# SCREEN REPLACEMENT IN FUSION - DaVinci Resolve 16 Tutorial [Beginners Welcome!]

We're also gonna take this planar transform and we're gonna apply this to the background node too.
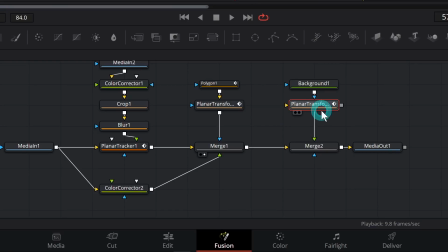I'll hit Control C and Control V and hold down shift and put that in between our background and our merge.
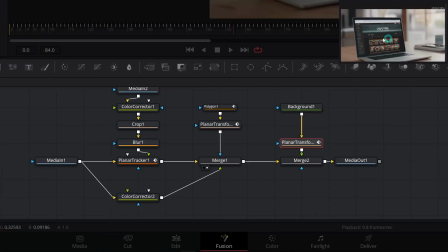That's just going to move our background along with our footage, just like we did for this mask.
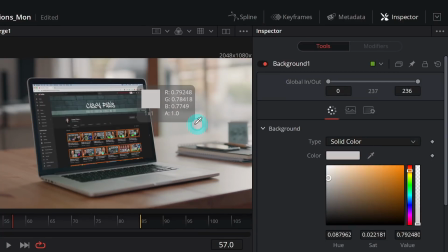And let's select the background. And for the color of the background, I'm just gonna pick something from kind of back here in the window, something like that. That'll make sure that it's the right brightness and color tone and everything just to match everything else.
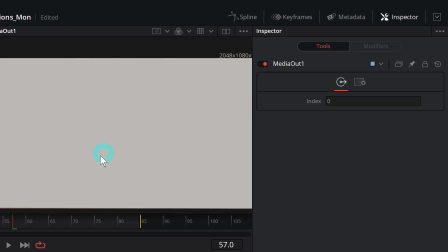I'll hit two on the keyboard. This is what we're doing right now, but we're gonna mask this.
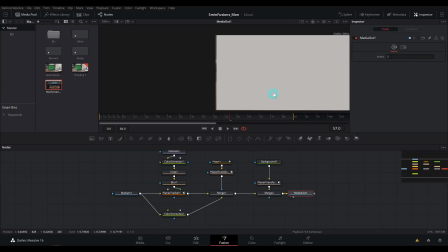I'll make sure my media out is selected in our second viewer by hitting two on the keyboard. Then let's select our background and I'll add a polygon mask.
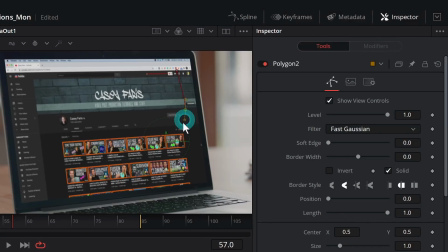And now we can just draw a really soft shape, something like this.
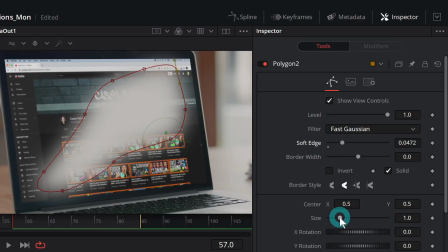I'm just gonna kind of draw this kind of shape and then soften it a lot and make it a little bit smaller and soften it a little more.
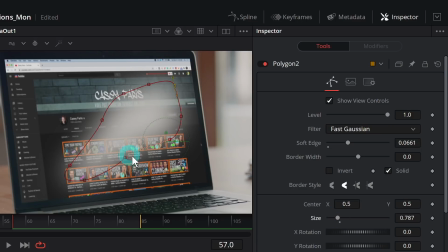And basically just make sure this is on top of the screen and just looks like a rando shape. Yeah, something like that. And this should move along with our track. And it does. And this is obviously way too crazy. So let's select our merge where this is being composited.
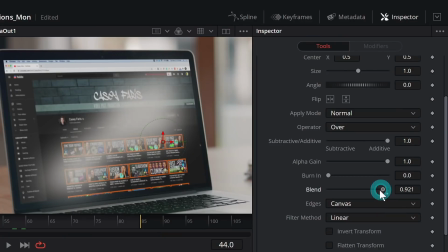And we'll grab blend, which is like the opacity of the merge. Blend it all the way
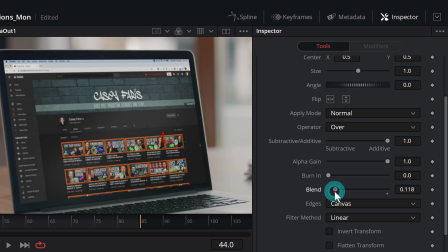down. And then we'll boost it up just so you start to see it. Very subtle. Something like that.
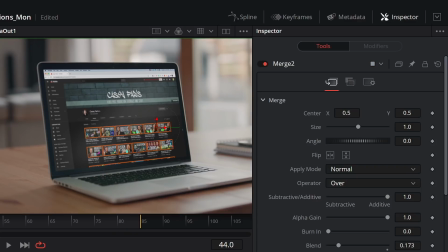So that just adds a little bit of imperfection here. And dial this in just a little more.
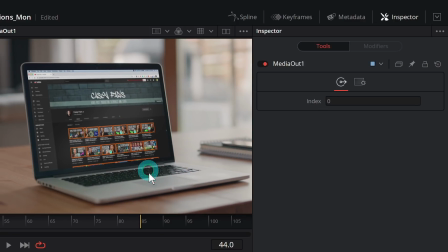Something like that. So now we have a really realistic looking composite that doesn't look like it's just obviously a screen replace. And there are some other things you can do to sell this even more, but that's the basics. So there we go. There's more of a realistic screen replace comp. I think that turned out okie doke, don't you? If you want to learn some more about Fusion, whoosh, here's five Fusion tips that I think are just the bee's knees. The bee's knees. That kind of sounds like the business. I wonder, is the business a thing? Where did bees' knees come from? Do bees have knees? I feel like they're just like, their little legs are just curvy, like the Adventure Time legs.